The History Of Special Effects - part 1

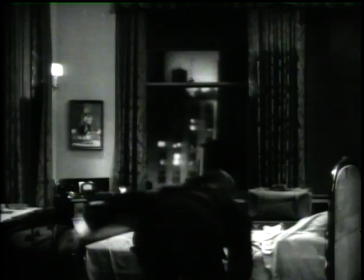Live action, miniature sets, and matte paintings, combined with large-scale mechanical props like this giant hand,
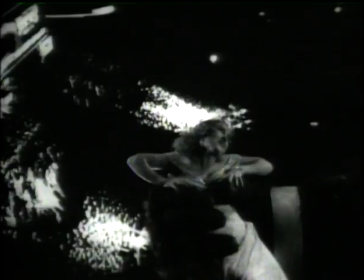all work together in King Kong to create a compelling sense of reality.
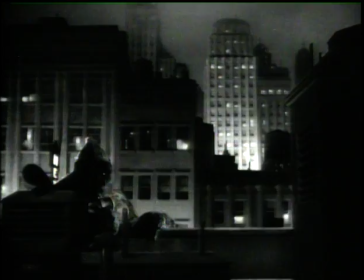In Kong, the existing special effects techniques were really refined to a great degree. What turns me on is that we are creating something that doesn't exist, and can't be done, we'll say, in any other way except through special effects.
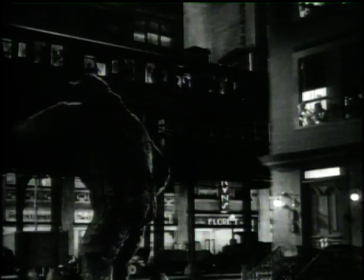Matte paintings, miniatures, and also particularly the rear projection in miniatures,
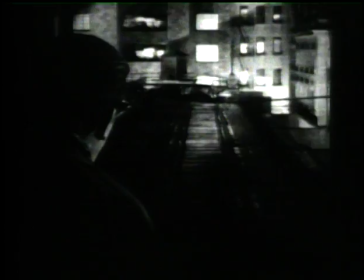and that That is a projection machine that projects a pre-photographed film,
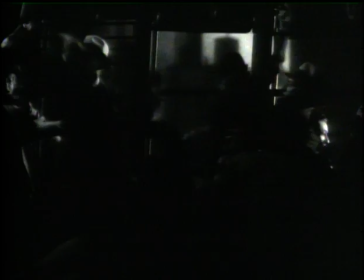and it is integrated into a set, a miniature set in many cases,
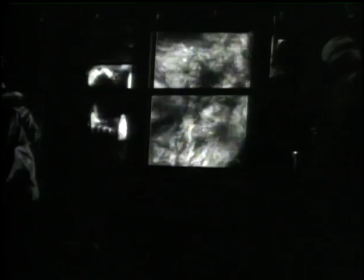and there were things that were developed such as the screen
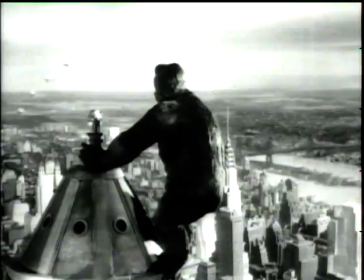for the rear projection was oscillated so that it would smooth out the texture of the screen.
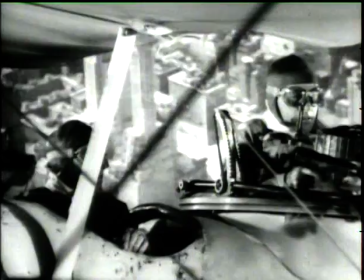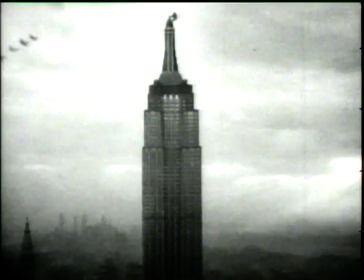I enjoyed my experience on it because I learned a lot,
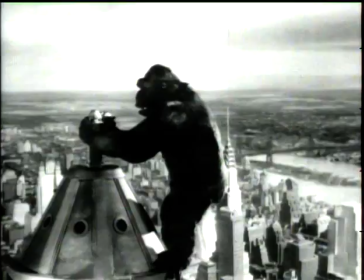and I look on that picture today, as many do,
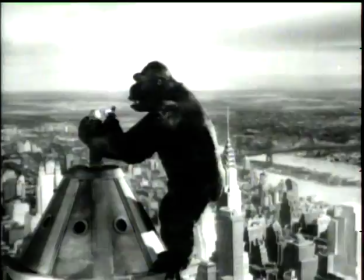that it still is entertaining to the newer generations that have come since.
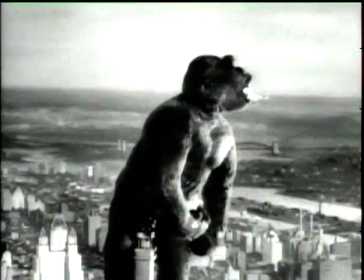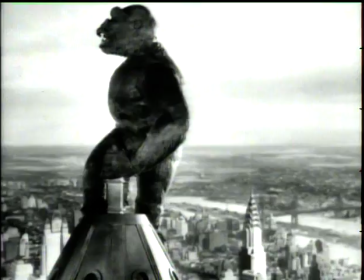It's a little surprising to realize that the most exciting space fantasies of today still use the special effects methods of King Kong.
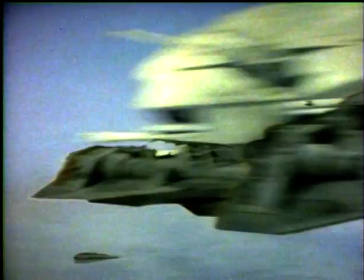In this memorable scene from The Empire Strikes Back, the Imperial walkers are models about a foot high.
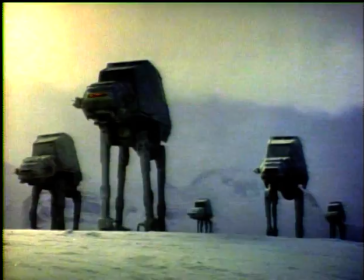Like King Kong, they are painstakingly animated frame by frame.
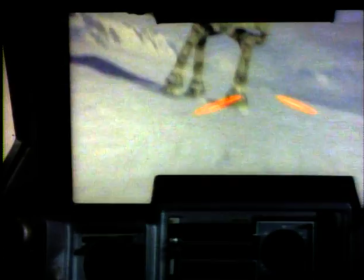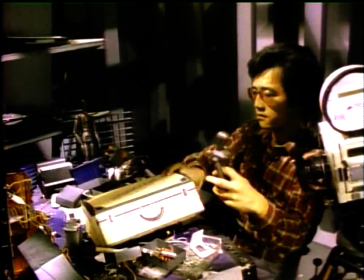At New World Pictures in Los Angeles, filmmakers today use the same method to bring models to life.
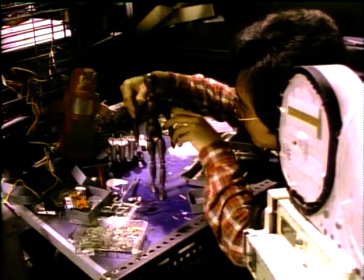This technique is called stop frame animation. The models have joints which allow them to be moved into different positions.
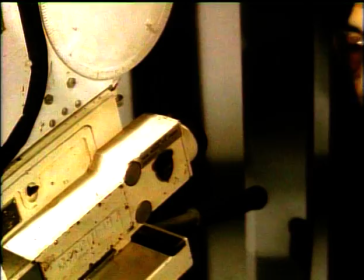Once placed in the set, the model is carefully manipulated into just the right stance.
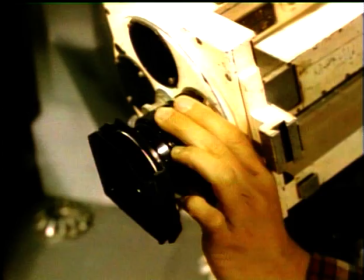The camera is lined up to photograph the scene, with the model temporarily frozen in one position.
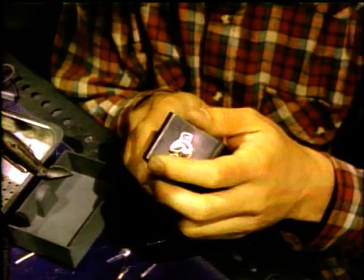A single frame of film is exposed.
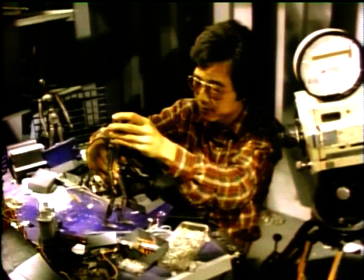Leaving the camera in precisely the same position, the model is then moved again a fraction of an inch, and another single frame is photographed.
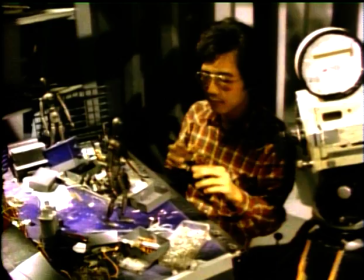This process is repeated hundreds of times.
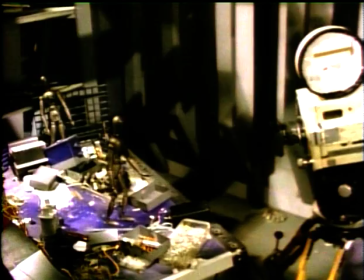If the movements are made carefully, the model in the finished film will seem to move as if it were alive.
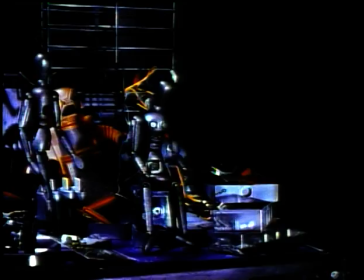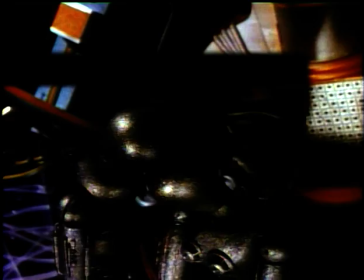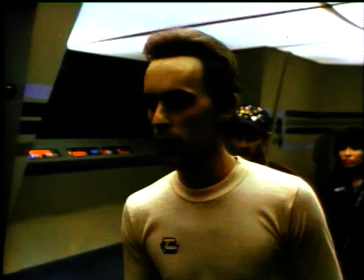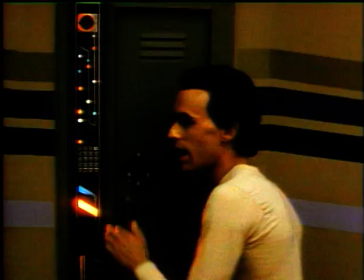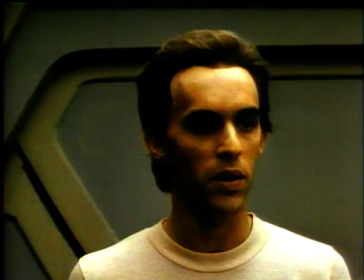I hate that alarm.
The same kind of skill and ingenuity that goes into animating miniature models
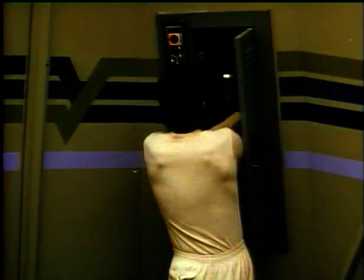is also required for the construction of full-sized sets used in live-action scenes.
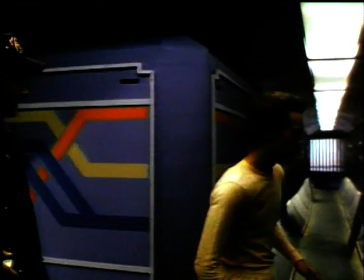in the movie Android a variety of inventive techniques were needed to create the illusion of life
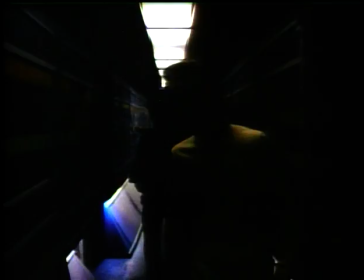in a futuristic space station power for our experiments we're
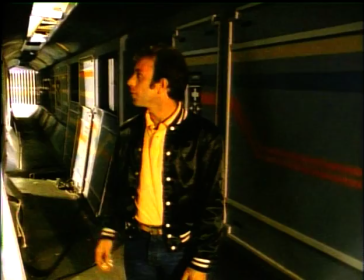on the sets from Android and this is the main corridor from the film this is basically just a lightweight wooden structure with
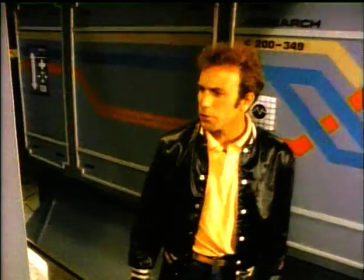the look hung off of it or the illusion in this case it's made out of foam core which is an eighth inch of styrene with a high-gloss finish on it
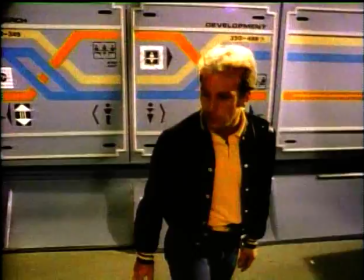and aluminum siding.
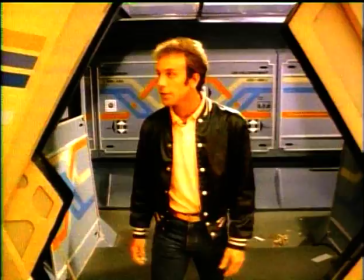In the corridor, we were dealing mostly with long shots with the camera, and we weren't too concerned about close-ups, so we saved most of our detail work for other places.
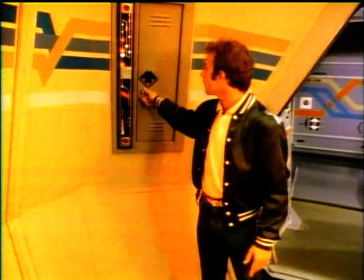This is Bay Observation, and here's an example of where we did some of our detail.
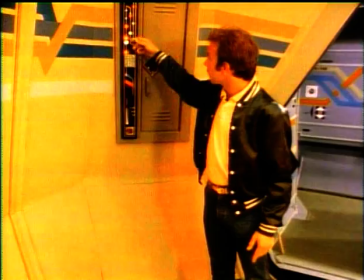This is a security locker, and this is just an aluminum box we've made and glued on some buttons,
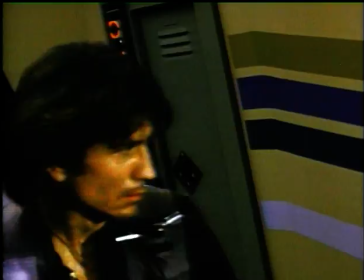put some colored paper behind it, and backlit it to give the impression as if this was actually a working unit.
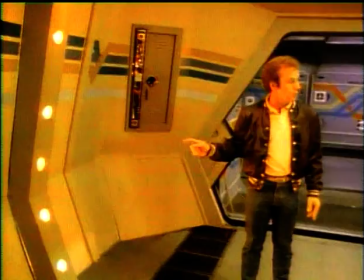It went coupled along with this, which is, once again, aluminum with just light bulbs in it.
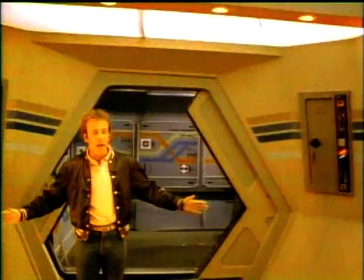When it was hooked up to the sequencer, it would sequence around, and the alarm going off would give the feeling as if the actors were in a force field when they were over in this section.
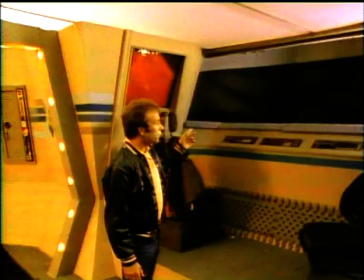But since we were in space and we had to deal with outer space in some way, the script called for there to be the use of a window.
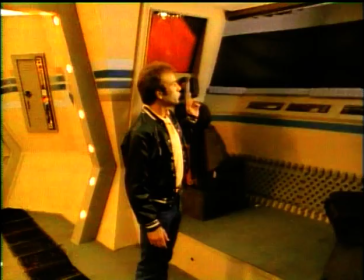And we could deal with this in a couple different ways.
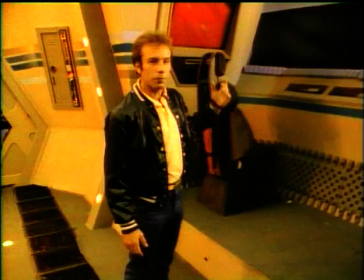First off, we could use rear screen projection, which is a special material that you stretch as a screen and then project from behind it or you can
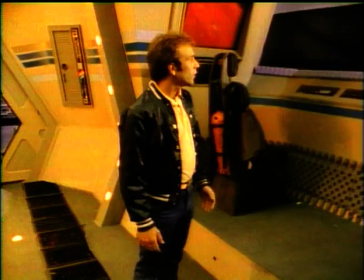go with blue screen which is just blue material that we can mat anything into that blue that we would like to be out in outer space
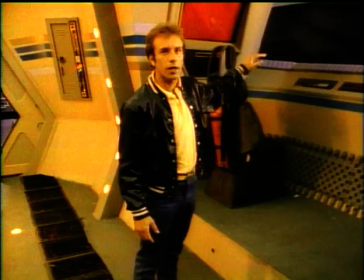in this case though with the window being so huge we didn't want to have to deal with all the time what's out there because of slowing down production and
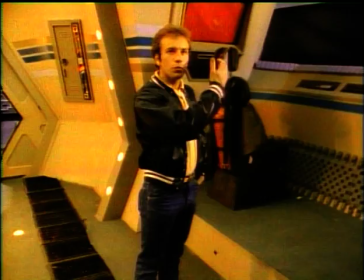such so we used a thin styrene which would bounce a reflection of the room every time we looked at the window except for when
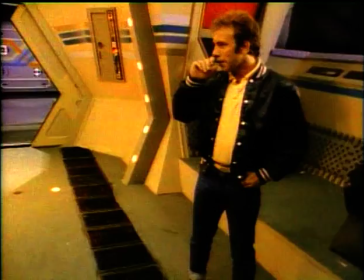we wanted to get up there and see what was outside basically all these sets were made out of fairly inexpensive
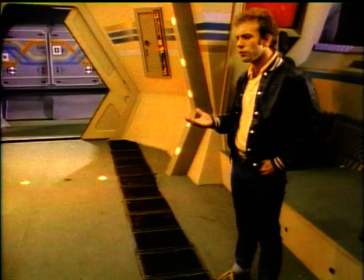materials and a lot of found stuff to try to create the illusion that we wanted one of the things we wanted to do was try to give the feeling as if it wasn't
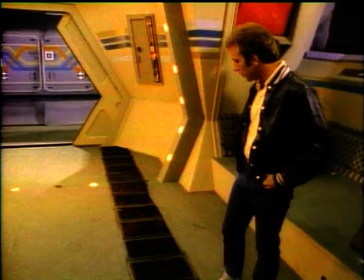on the ground as if it was in space and it wasn't on some solid planet or something and something that worked beautiful for this was milk crates
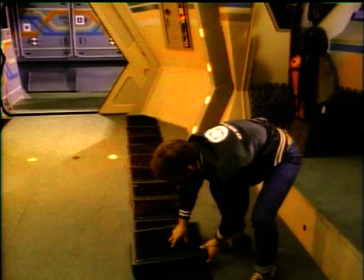which we just picked up and sawed down and threw in here and definitely gave the feeling as if there was another level or something else below
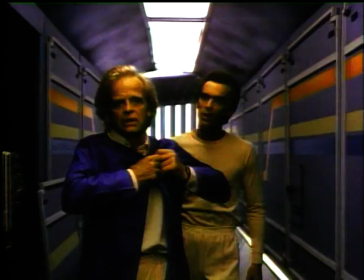here.
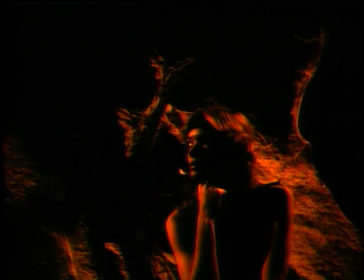In addition to realistic sets and miniatures, sometimes the script calls for creating imaginary creatures that can be made to move without any camera tricks.
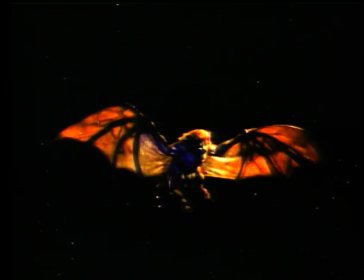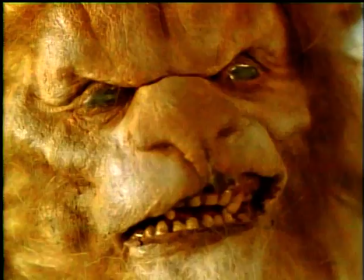Some people call it special makeup effects, some people call it prosthetics.
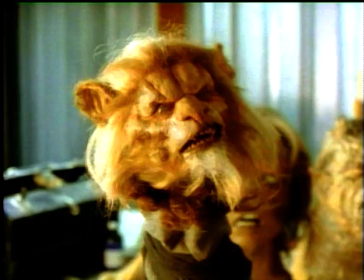I don't know what to call it. It's creating an organic structure that moves.
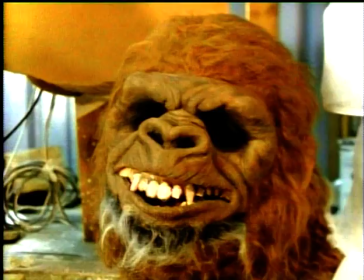This little guy is a good example of what cable control can do. These are all bicycle cables.
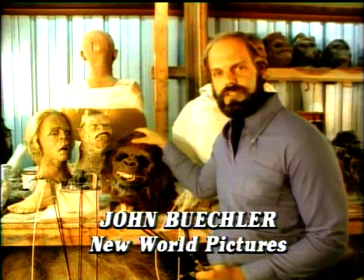They're attached to a fiberglass armature, a skeletal structure inside.
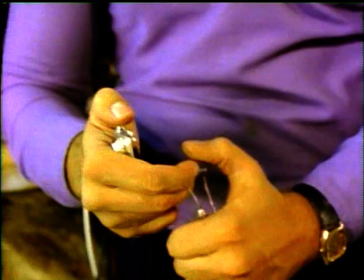There are little affixed mechanisms to the foam rubber casting, and it moves when articulated with cables. I'm asked to create a living, breathing entity, something that looks organic, but is articulated in a way left up to my own discretion. And lately that's been cable control, puppets, muppets, masks, just about anything you can think of.
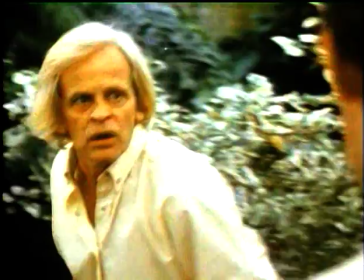For example, in the film Android, I was asked to create a facsimile of Klaus Kinski's head.
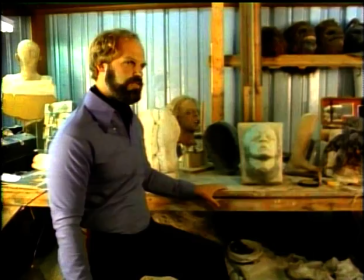Don't tell me about the code.
To create the mechanical Klaus Kinski head, first we had to start with a direct casting of Klaus Kinski's face.
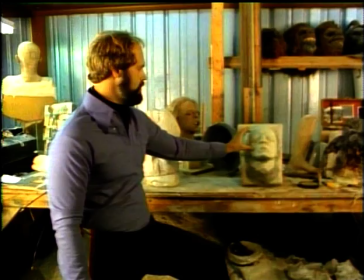That is, alginate over his face to create a solid dental stone version of him.
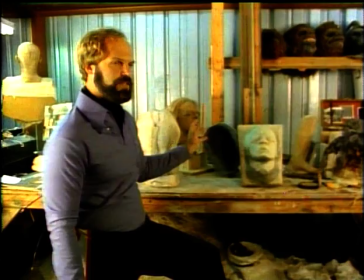Based on this, we create a silicone mold. We press clay into the mold, create a Kinski sculpture.
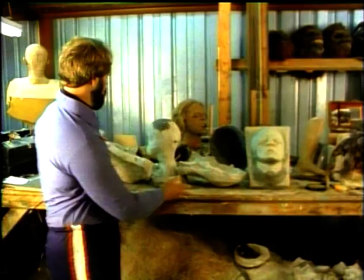Based on that sculpture, we create this mold. From here, we create a core.
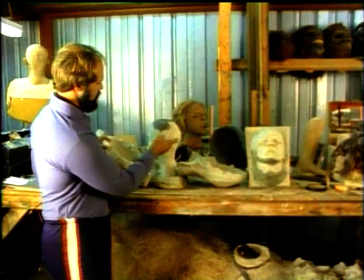From the core, we create a fiberglass skull.